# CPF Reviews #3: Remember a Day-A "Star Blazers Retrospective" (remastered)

In fact, the largest amount of editing simply had to do with cutting down the running time to 23 minutes to accommodate more commercials.
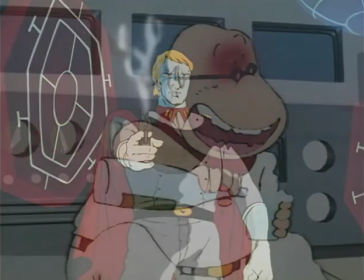However, there are certain things that were allowable for kid audiences in Japan that weren't quite as acceptable in America.
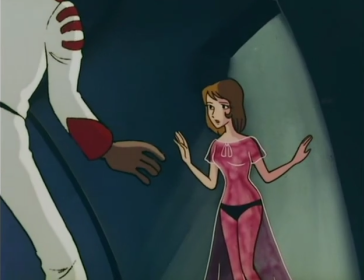Now, there has been a lot of misreporting regarding the amount of censorship that took place in the show.
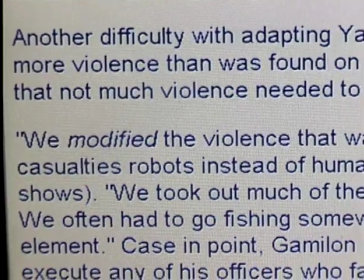In fact, I've read many articles stating that all lanes and spaceships blown up on screen were claimed to have been operated by robots, so there wouldn't be any death.
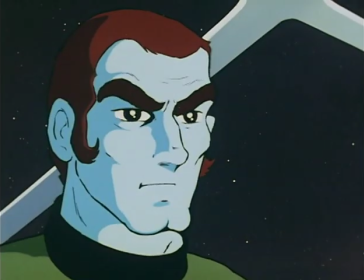In fact, this isn't even remotely true. Clearly, there's living beings in these ships and in these planes.
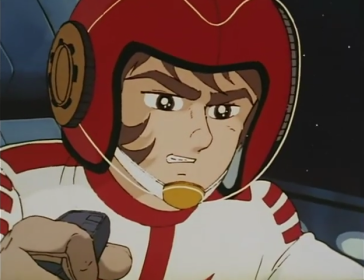No one ever tried to say they were operated by robots. In fact, the only time robots ever show up is in tank battles.
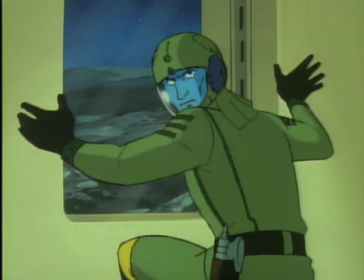There's a platoon of robot tanks coming over the hill. They look like robot tanks again.
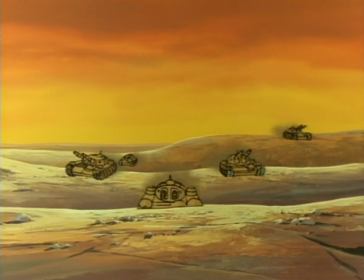Why tanks, of all things, should be the magical exception is a mystery that haunts the show to this day.
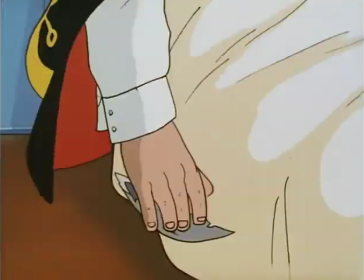In fact, for a large part, Star Blazers didn't really have a problem with characters dying. And when they died, they stayed dead.
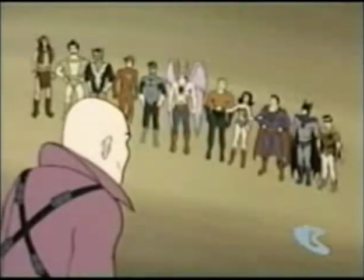You're all dead! Those were the super-brand robot duplicates you attacked.
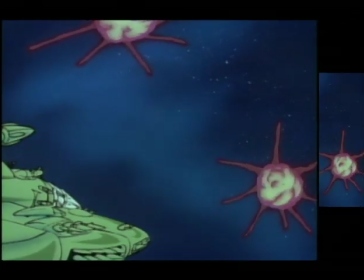Though they attempted not to show the actual deaths, somebody getting incinerated in a ball of fire usually get trimmed out.
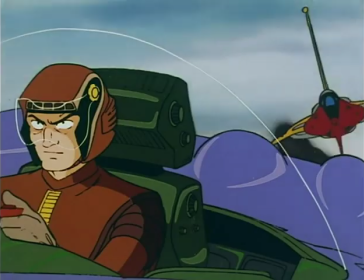But you knew the character was gone. That said, at the same time, the amount and type of violence that got cut out of an episode could vary widely from show to show.
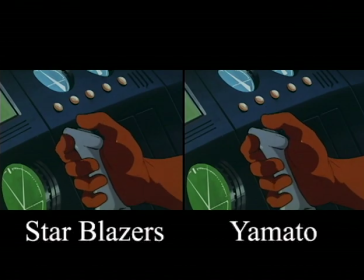In Episode 5, they actually looped in earlier footage of this dogfight just so they wouldn't have to show Wildstar shooting down a single enemy plane,
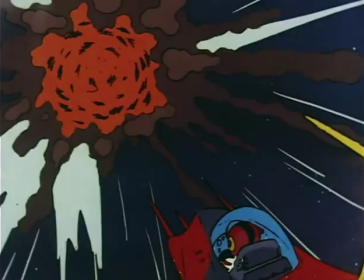even though he'd shot down a whole bunch of enemy planes in the episode just prior to this one.
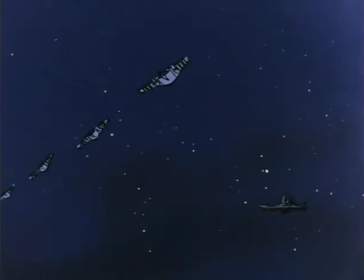It tended, however, to be one general exception to when you were allowed to say somebody was dead. There were no suicides. If a character was going on a death mission, they had to tweak that around.
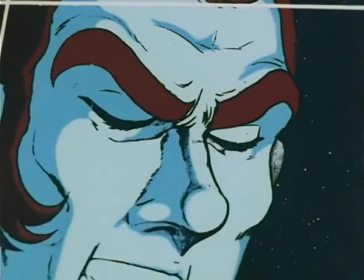That just wasn't allowable. So, for example, this character who, in the Japanese version,
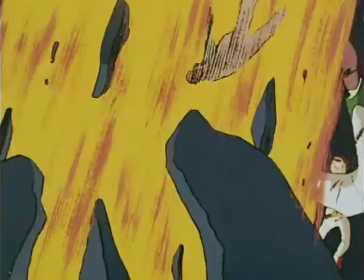came in attached to the bottom of the ship and self-destructed, is now said to just be planting an explosive on the bottom of the ship.
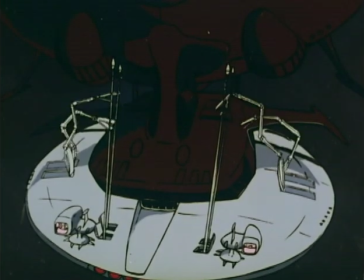And they actually really cleverly ran the tape backwards to show him flying away from the Argo again,
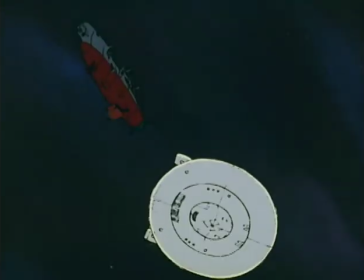so that when the explosion went off, you could pretend it wasn't actually his own craft.
After that, he retrieves from the Battle of Disgrace.
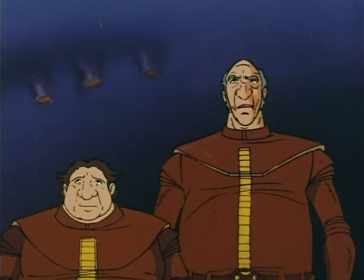On the other hand, these two guys, they die, unequivocally. They're slammed into a rock, they blow up. What they don't tell you is that they were planning a suicide attack before that happened.
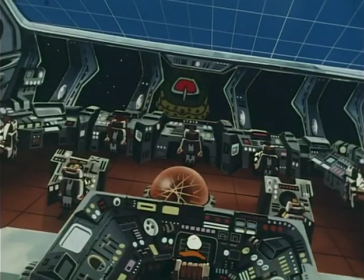In the American version, it looks more just like they're moving in for another bombardment. And that's pretty much the pattern throughout the series.
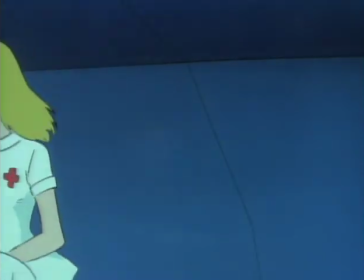Except in this one case, a second season episode detailing the capture of a Common Empire prisoner in his interrogation.
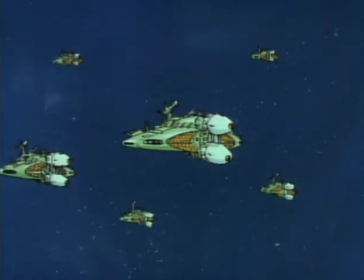He eventually escapes and goes back to his own fleet, but finds they won't let him land. They don't trust him anymore.
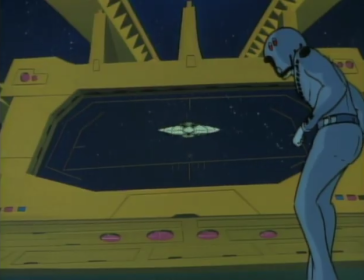They think perhaps he's been contaminated or coerced or turned somehow, and they won't allow him back on their own ships.
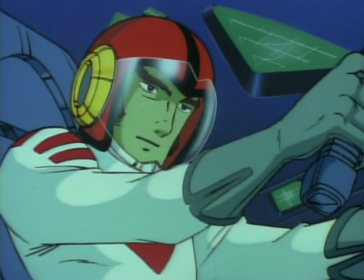So he returns to the Star Force.
This is Deputy Captain Wildstar. You are welcome back aboard the Argo.
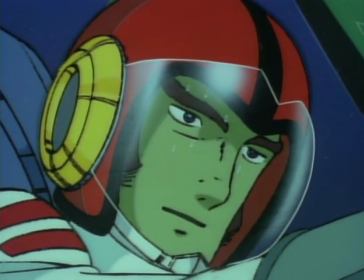We invite you to join us not as a prisoner, but as a fellow soldier.
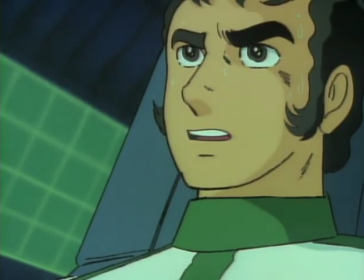However, despite the shoddy treatment he's received at the hands of his own superiors, he still won't give up allegiance to his nation and takes the only way out he can.
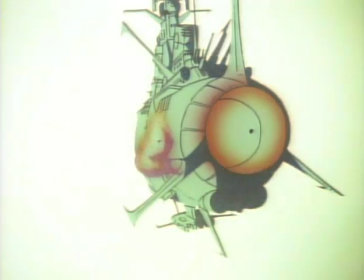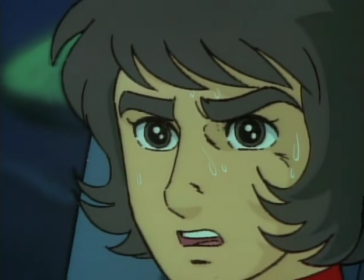I'm assuming this was allowed to stay in because there's simply no other way you could have edited the end of this episode to have it make the slightest bit of sense. Unfortunately, while this is also true for one of the most notorious examples of editing in the show, they went ahead and did it anyway.
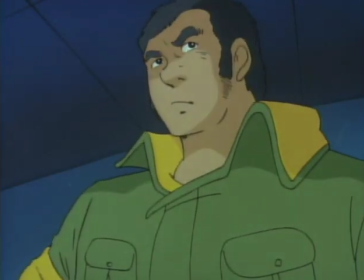Throughout Season 2, we follow the secondary character of Sergeant Knox, who was rescued when his base is destroyed by the Common Empire.
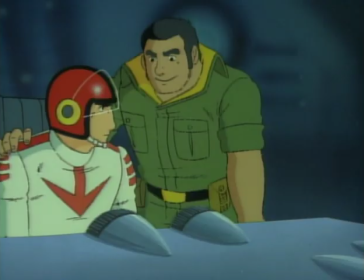He spends much of the rest of the season acting out, causing trouble,
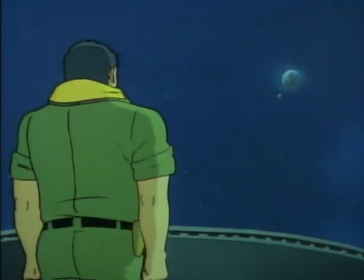being insubordinate, and trying to cope with the fact that he left a lot of his friends back on the battlefield and doesn't feel very good about it.
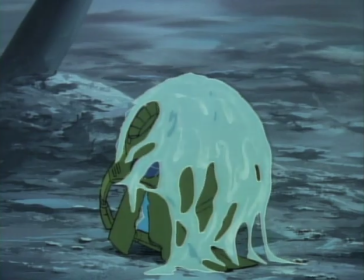I wish I was drinking this with you, my friend. Goodbye.
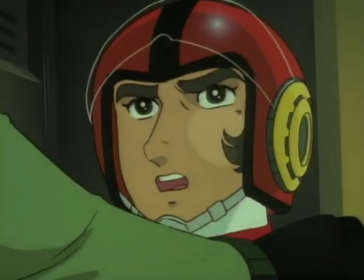Building to this point, where he'll take on the most critical mission of the entire show.
Look, you've got to let me do this.
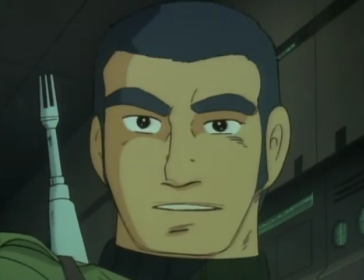I never thanked you for rescuing me and my men on Brumus that time.
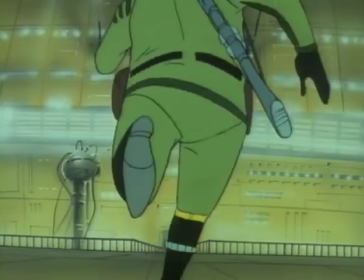It's hard for me to say things.
He elects to stay behind, to destroy the Common Empire's primary reactor.
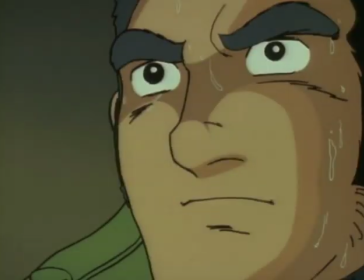Go! I'll be alright. Get out of here! Okay?
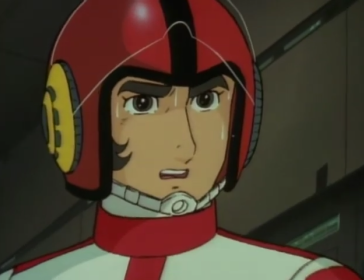Don't stand there, get going! Now, come on.
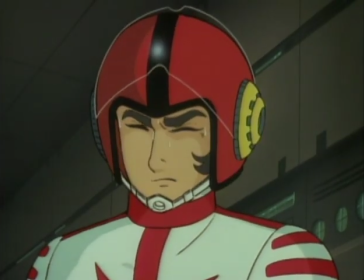Just from the music alone, you know this man's not getting out alive.
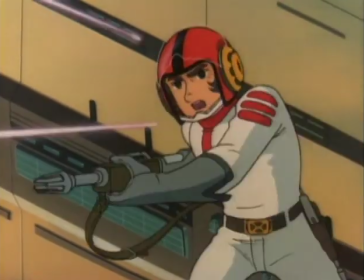I'm sorry, but the soundtrack has the final say on what a scene is about, no matter what the characters are trying to tell you.
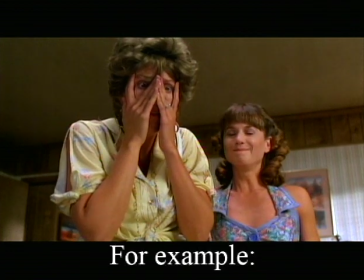Oh! He's an angel! He's an angel! Start from heaven! I'll stop you.
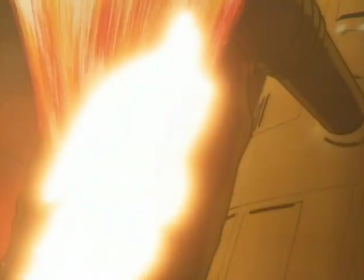Clearly that man is dead. And while I can't ever prove it,
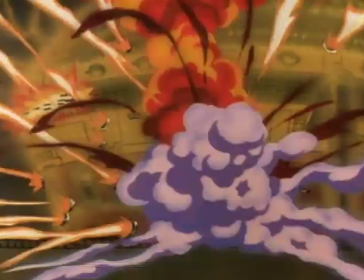I'm convinced that this was the result of some last minute decision being handed down by some killjoy higher up, decreeing...
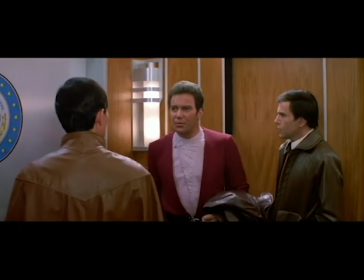The word... is no. No. No.
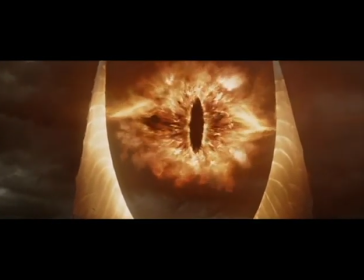No. Disallowed. End of line.
See, the The boys on the board feel as though this is not in the best interest of our target audience, and they have therefore asked that this additional dialogue be inserted into the following scene. You may use this crowbar if necessary.
We were worried when we didn't hear from you. Knox got out just behind you.
Just behind you? Behind him where?
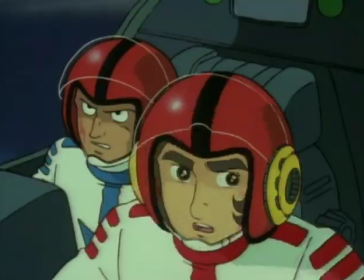What, back there somewhere?
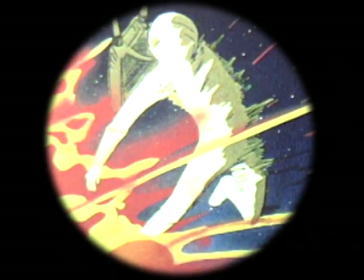Oh yeah! There he is! He doesn't look so bad that they'd just, you know, replace his skin and organs. He should be right as rain. Let's be serious for a minute. No, wait, let's not. If they won't treat us like adults, why act like them? Right, Mr. Fogg? That's right. I mean, really, what's going on here? What do they think they're doing? A plot line that's been developing throughout the entirety of the second season gets gutted at the last minute for what reason?
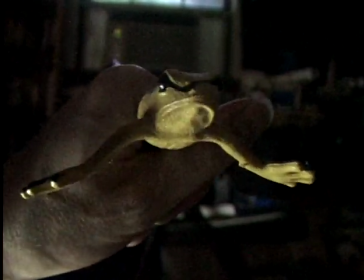Why? Because some nervous sensor was sitting around going, Oh no, what about the children?
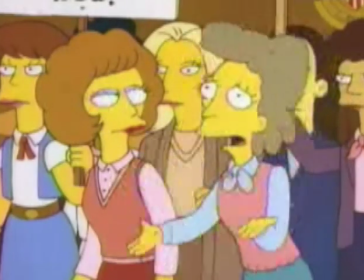Won't somebody please think of the children?
You know what?
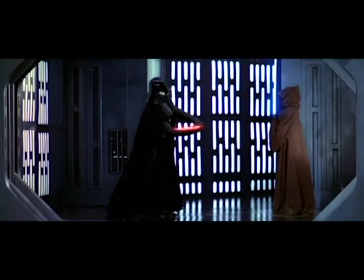Screw the damn children. The children will be fine. We've all seen this happen just a couple of years before, but I'll survive.
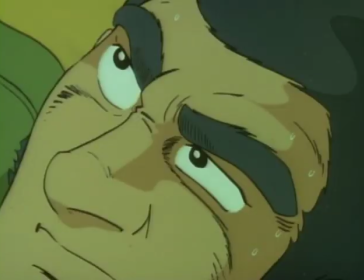On top of that, unlike some of the other edits in Star Blazers, this wasn't even remotely well done.
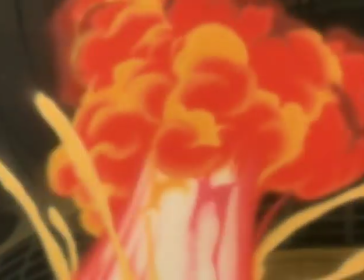I mean, come on. He doesn't even get away from that bomb. They could have at least showed him run back across the bridge first, but no. It's this last-minute, tagged-on dialogue that's not fooling anybody. One of the companies responsible for Star Blazers, Claster Productions, went on to produce G.I. Joe and the... No, you know, I'm not even gonna go into that one. G.I.
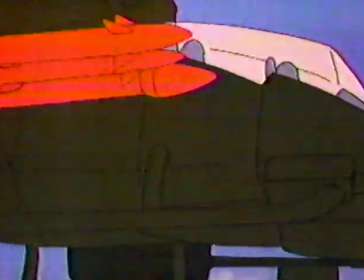Joe, one of the most notoriously sanitized depictions of warfare in all of animation, wherein no one ever died,
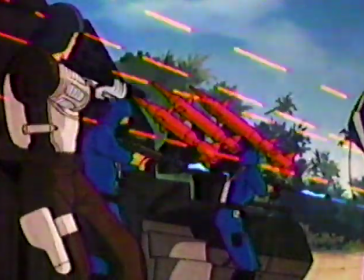and people in firefights couldn't aim straight to save their lives. Not that their lives ever needed saving, since the other guys couldn't shoot straight either. Star Blazers fortunately never went that route, and unfortunately Cluster didn't seem to learn from the work they did in this production.
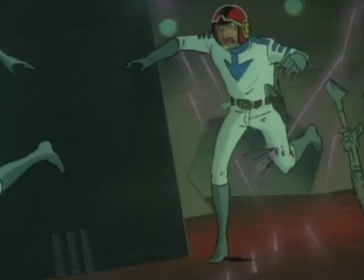I mean, as much as they did cut out, occasionally something like this would slip through. Oh! God, that's gotta hurt. Not the character, because he's not real. But the poor brain of the guy that had to sit there and make the decision that they were actually going to have to leave that shot in, because,
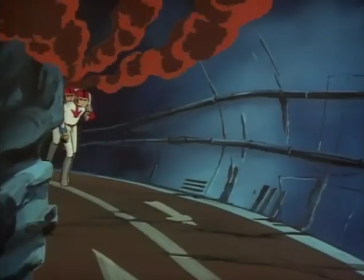let's face it, this character has no leg for the rest of the show. How else were they going to explain that?
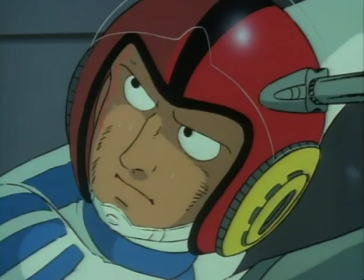Hey, Sandor, where's your leg? Do you ever get tired of act- Oh. Oh, it's gone. However, unlike almost any other dubbed animation property before or since, Star Blazers was unique in the fact that occasionally they would do things that were better than the Japanese version.
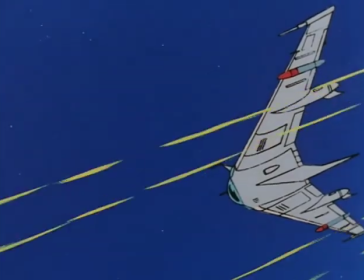For example, there's a lot more sound in the English version. There's places where they actually forgot to put sound in the Japanese episodes, and the English version compensated for this quite nicely.
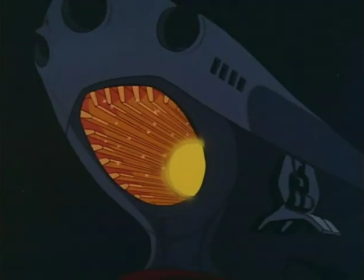And check out the sound of the wave motion gun as it appears in the original version.
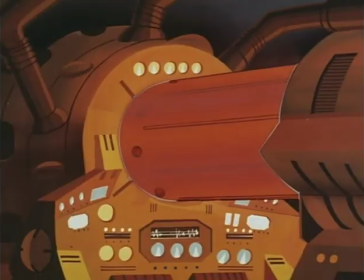It's actually really sort of underwhelming. Listen to what it sounds like in the American version. Now that sounds like something that's gonna seriously tear you a new one.
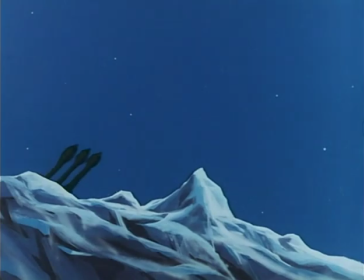They also made a really smart cut in Episode 6 when they land on Titan to replenish some supplies and Gamelon tanks roll up and blow up their landing craft.